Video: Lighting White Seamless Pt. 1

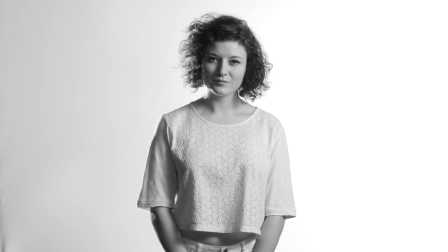[8:13]
As Dan's light starts to swing around and starts to hit Paige, we're gonna start to blow out a little edge of her shirt.
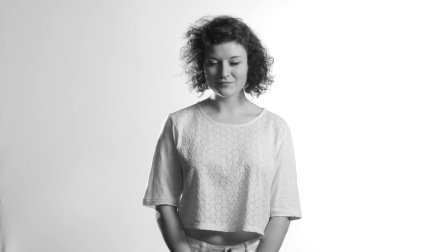[8:20]
You can see the light hitting her hair there. Now swing it back to the background.
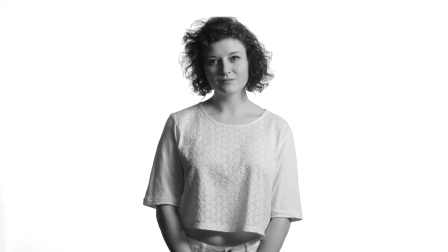[8:26]
We'll watch the background start to blow back to white. There we go.
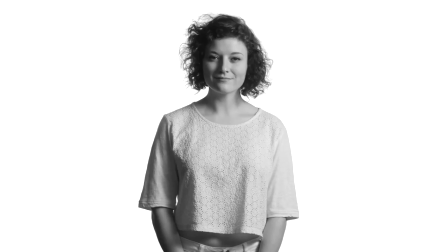[8:30]
Now Paige, what I want you to do is to walk back into those lights.
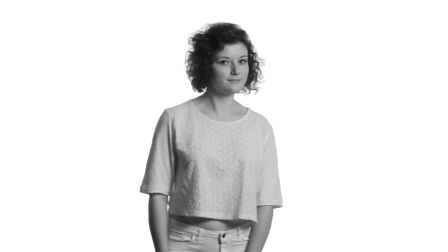[8:35]
And this is what it looks like if everything starts to hit her.
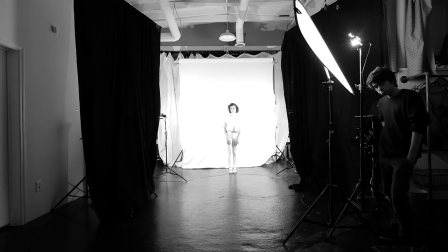[8:43]
With Paige standing in the background lights, you can see that she's totally overexposed.
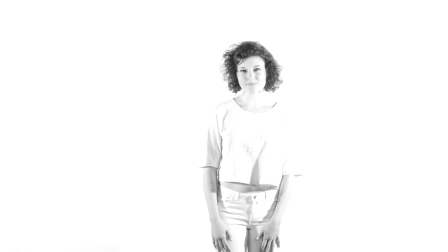[8:48]
And what's happening here is that we have more light on the background than we have on Paige. So Paige, come on back up to your mark in the front. She comes out of those background lights.
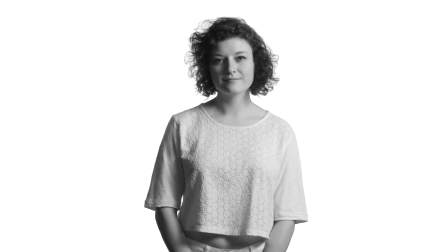[9:02]
And I can focus the camera.
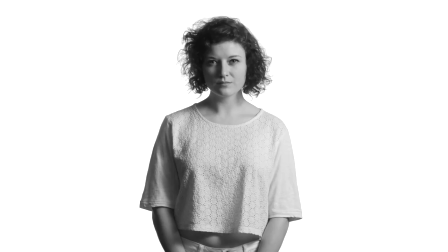[9:06]
So the light on Paige is mainly, pretty much, predominantly only from the main light.
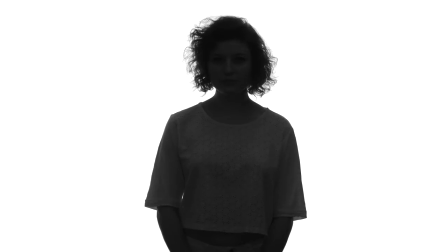[9:13]
Caleb, kill that main light. And Paige becomes pretty much a silhouette.
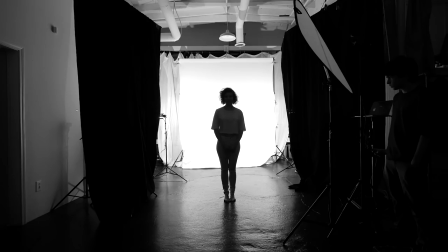[9:18]
Now you can see some detail on Paige. One reason that's happening is because the light is hitting the background and that whole entire seamless background is basically like a huge face of a softbox. And it's kicking light all over the place. It's hitting the ceiling, it's hitting the walls.
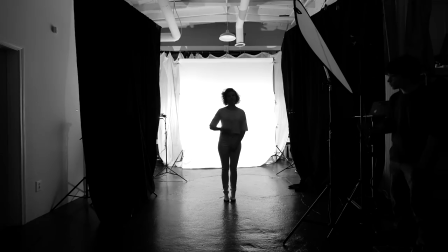[9:37]
You'll notice those black curtains I have set up are to help minimize some of that spill from the rest of the environment.
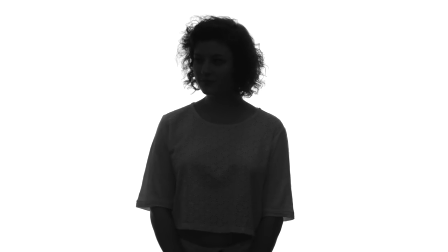[9:46]
If I really wanted to kill all the light on Paige that's coming from the background, then I either paint my ceiling black or I fly a black fabric above her.
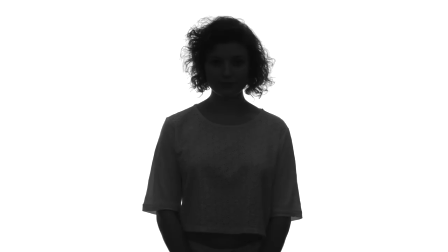[9:59]
Now, one easy way to do it is I can still maintain some white and I can bring down my exposure a little bit.
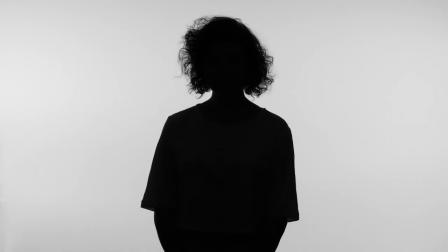[10:07]
But if I bring it down too much, I start to lose the white background altogether.
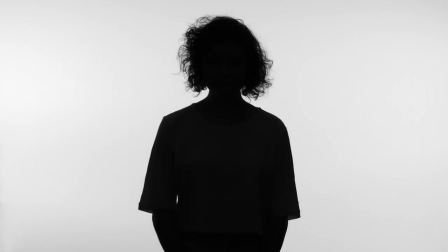[10:14]
So I'm going to bring that back up to white, and I don't want it to be blown out too much.
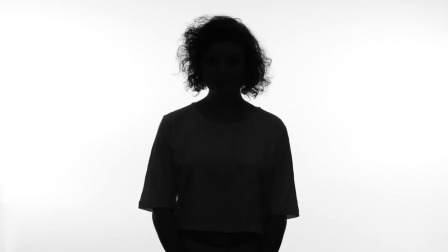[10:21]
Here's what it looks like if I have a background that is way too bright.
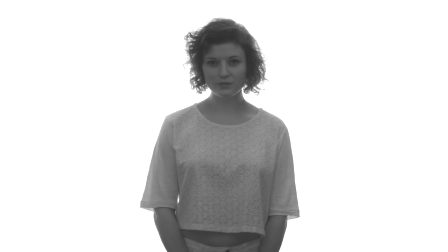[10:27]
Let me just open this thing up. And as I start to expose for Paige there, only the background lights are on right now.
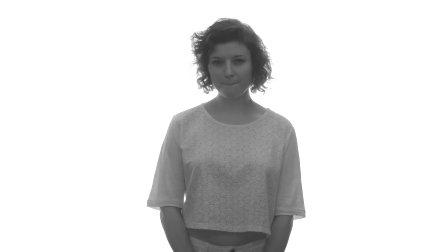[10:35]
So all the light is bouncing around the room, off the ceiling, off walls, off whatever. And you can see how much the contrast has been killed.
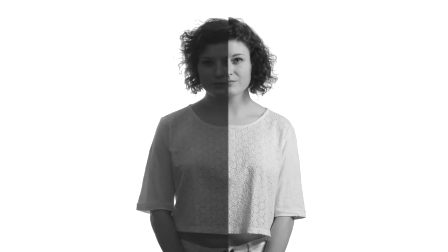[10:43]
So I'm going to go back to my original setting. We bring her to silhouette.
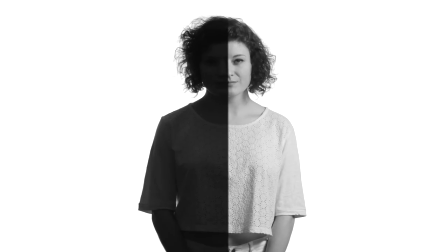[10:49]
Caleb, turn on that main light.
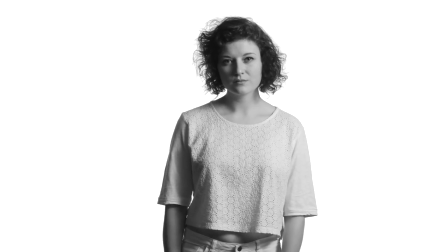[10:53]
And once I get Paige properly exposed, then there's still good contrast on her.
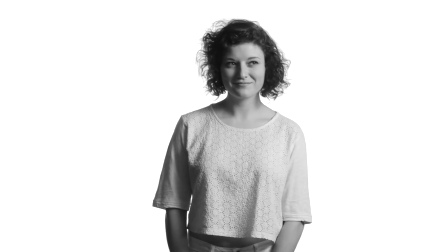[10:59]
Her hair isn't going, you know, really flat. The contrast is good.
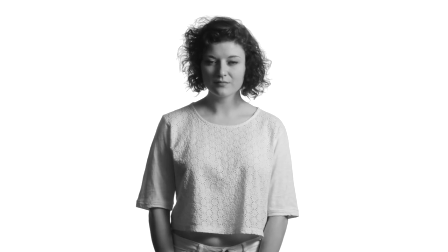[11:04]
The shadows are nice and punchy. The highlights are crisp and clean. But notice her white shirt is not bleeding into the background,
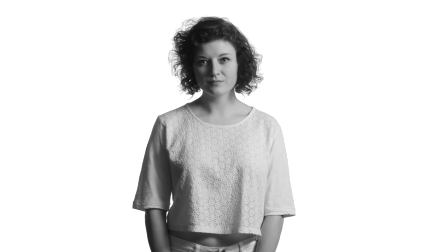[11:13]
because her white shirt isn't pure, pure, pure, pure white. And you want to make sure you maintain that.
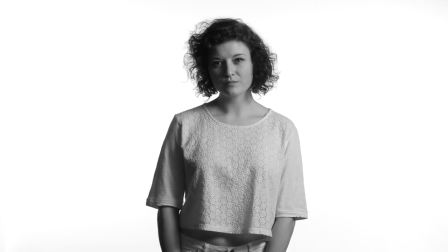[11:20]
If you start to set up your white seamless shot and you start to get something like this,
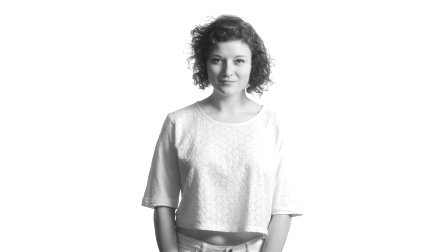[11:29]
as I dork with the camera, her shirt starts to bleed into that background.
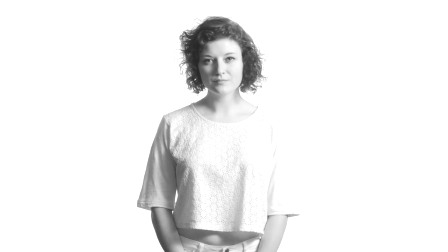[11:37]
You are overexposing your subject.
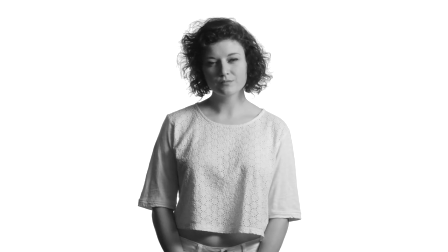[11:40]
So the main thing you need to consider is get the subject lit first and get that exposure dead on. And then start to light your background. So let's cut the background lights again.
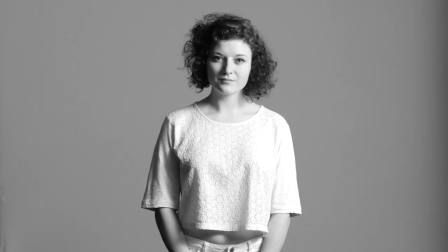[11:57]
I will find this exposure first. I'm going to make sure that she's not overexposed and she's not underexposed.
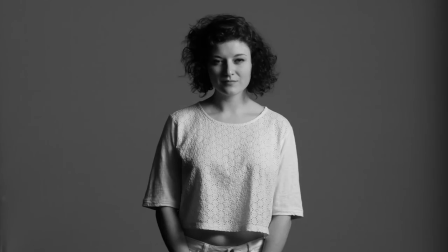[12:05]
I want to find that exposure. And then once that exposure is set,
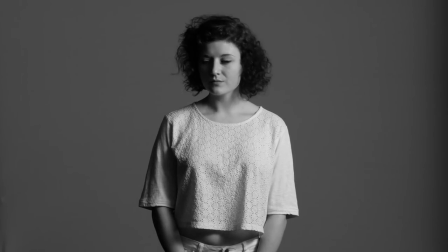[12:13]
Gene and Dan, take your lights, rotate them off to the sides of the set, not towards Paige.